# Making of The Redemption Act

Hello, I hope you got a chance to watch our first monthly short film which came out last week.
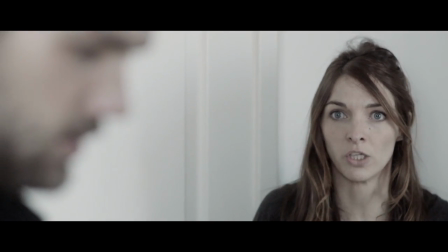(0:12) Chris, don't!
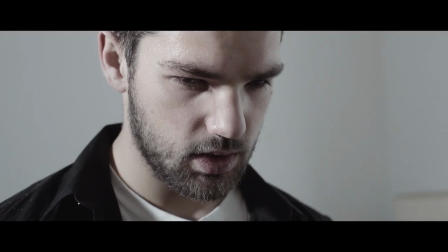And this is the very first behind the scenes video where I'm going to talk about some of the challenges making these sort of films, maybe dive into some of the special effects and just try and give you a general backstage feel. So please enjoy the behind the scenes video for The Redemption Act.
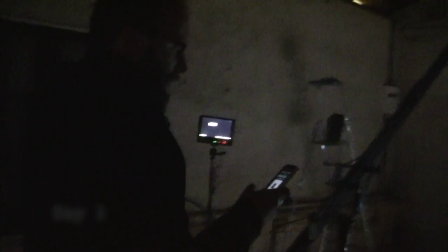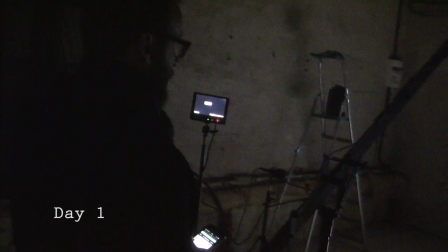(0:44)
So the first real challenge here was how do we take this
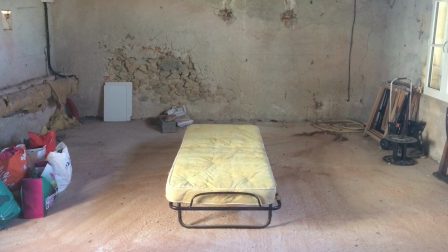(0:48)
derelict room and make it look like a future prison cell,
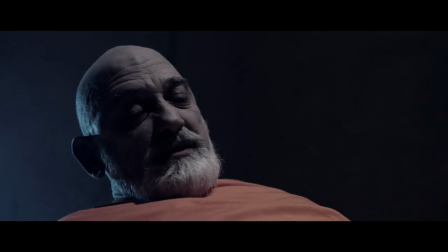(0:54)
knowing that we have no budget and no time to do it.
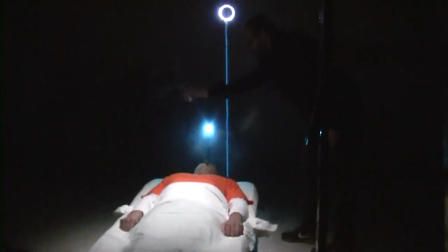(0:58)
So what we did was we set up a few lights and basically used a smoke machine to give some atmosphere and made the most of the actual darkness to make
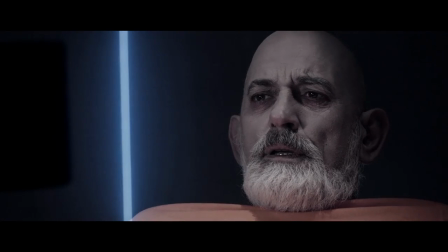(1:06)
it look like a prison cell. it was all about the lighting and how we could do a lot with not much and of
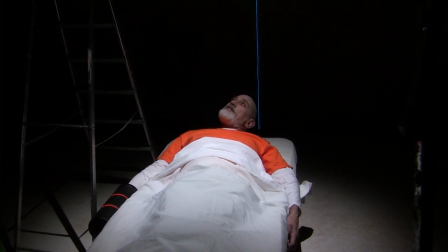(1:14)
course we only had one bed so we had to figure out how to make it look like he was in a room with two other business so what
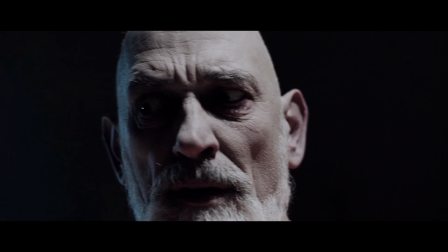(1:21)
we did was play around with some of the camera angles to make it look like he wasn't alone or one specific shot we actually moved the bed around into three different places and had Peter who was on set with us lie in two of the beds
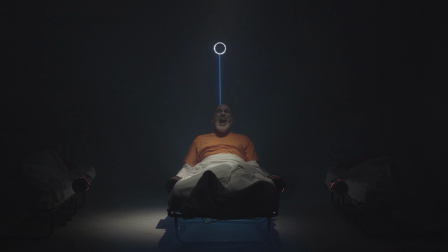(1:33)
and then compose the shot together to make it look like he was waking up in a room with two other prisoners in.
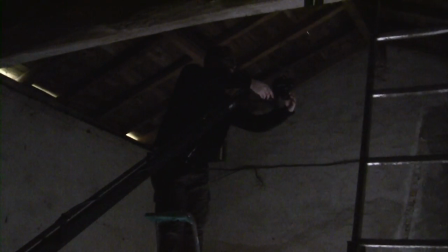(1:39)
Of course the hardest challenge on this day was it was so cold, it was freezing.
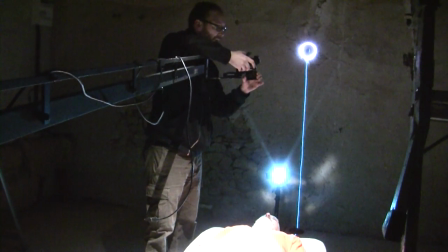(1:45)
So we just had to focus on what we were doing and get through the day as fast as possible. But at the end it gave us some pretty cool effects.
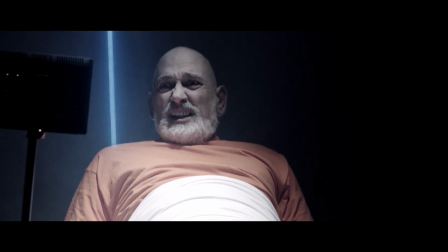(1:54)
And of course the last thing we needed for the scene was what was actually going on on the little video screen that comes up.
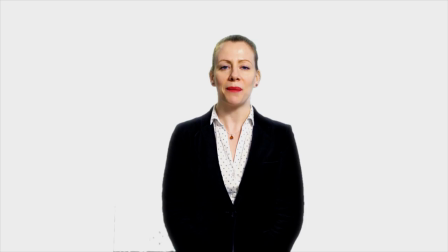(2:01)
And for that we shot with Heather on a green screen a few days later and then simply composed it onto the video screen.
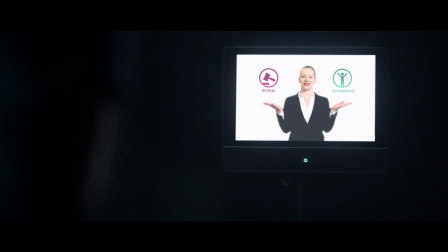(2:09) Please choose between one of the following two options and someone will be with you shortly. One, three, take two, action.
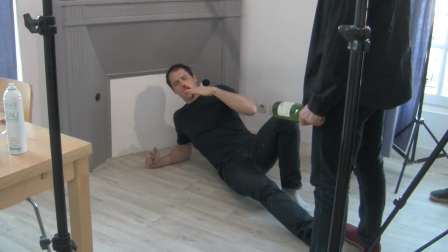(2:20)
Now this shoot was much more comfortable. We were in a flat, it was nice and warm.
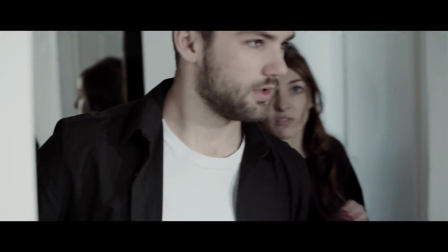(2:24)
The main challenge was we needed to do multiple versions of the scene
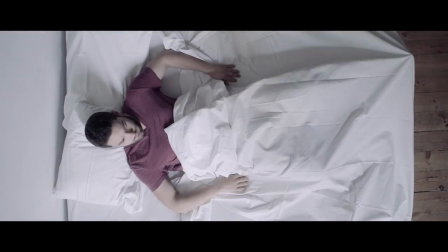(2:29)
so we could then do this time loop that would stay fresh and different every time.
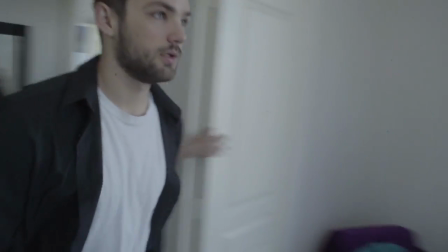(2:35)
So what we did was rehearse over and over until we got it right and then we could then shoot the whole thing from
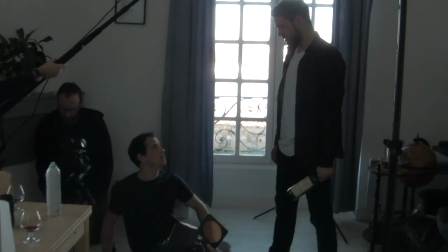(2:42)
different angles over and over again until we had everything we needed and of course the actors were fantastic.
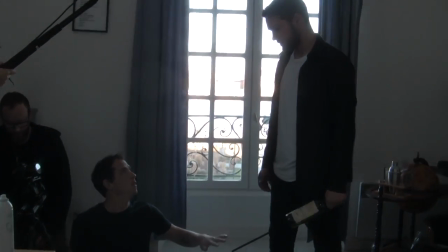(2:49)
The last thing on the day was of course Chris hitting his girlfriend's lover with the wine bottle.
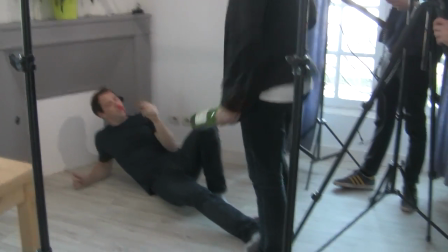(2:53)
We thought about a plastic wine bottle or maybe something like that but in the end we just decided to do it with smart camera angles and special effects.
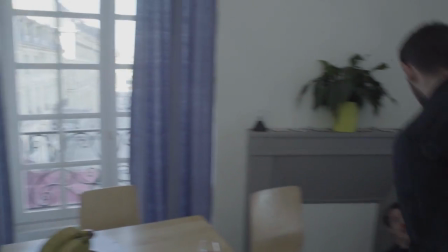(3:01)
So on one version we just had Wyatt pretend to hit Rob over the head with the wine bottle and and we just added in the sort of shape of a wine bottle in post-production.
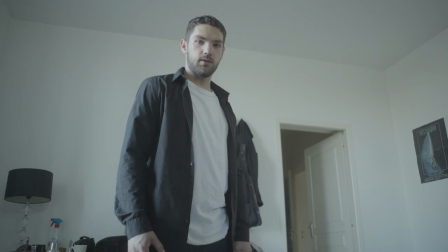(3:09)
And for the other shot where you actually see him hitting him, we just filmed Wyatt hitting thin air and then Rob in front of us green screen reacting,
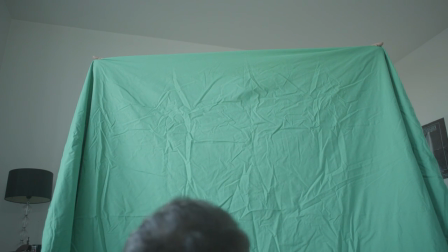(3:17)
composed the shots together, added a sound effect, and it worked out pretty well.
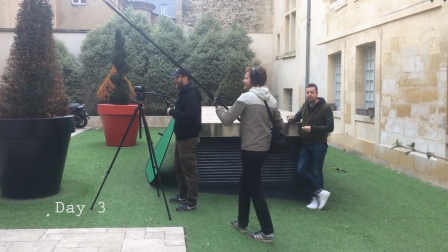(3:23) Chris leaving after not killing Michael Dick III.
And the last day of shooting was quite a fun day because we were all over the place.
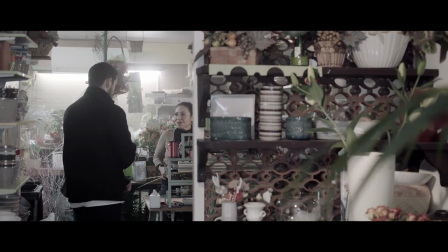(3:31)
This is where we shot the scene at the florist, who was kind enough to lend us her shop for about 20 minutes.
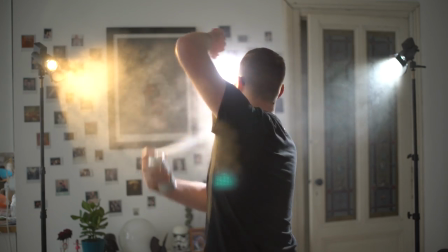(3:37)
We also used some smoke, some canned smoke in there to make it just look a bit more gloomy.
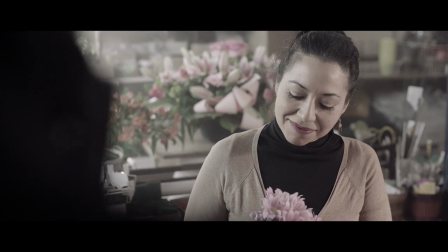(3:42) Shall I put a little gift tag on this for you? Birthday, anniversary? I don't know.
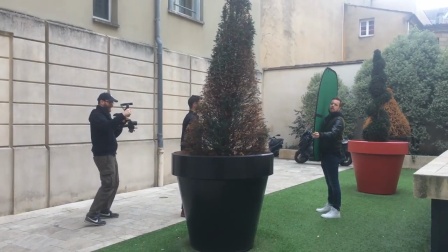(3:47) I'm going to surprise my girlfriend.
And then we were off to the building to shoot the outdoor scenes.
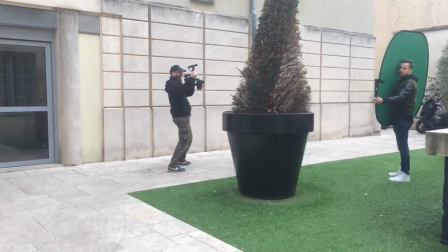(3:52)
And this was my first time ever using my new three-axis gimbal, the DJI Ronin,
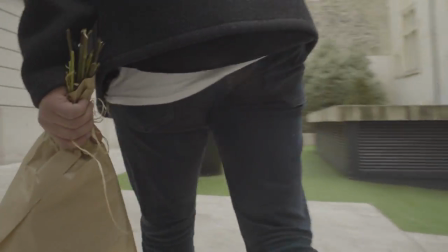(3:57)
which allowed us to get this long, steady shot of Chris walking up to the building and then knocking on the door.
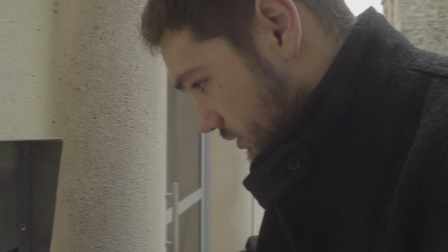(4:06) Hey Lloyd!
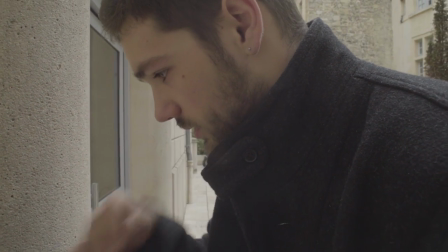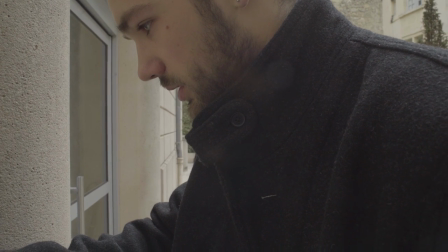(4:12) Lloyd!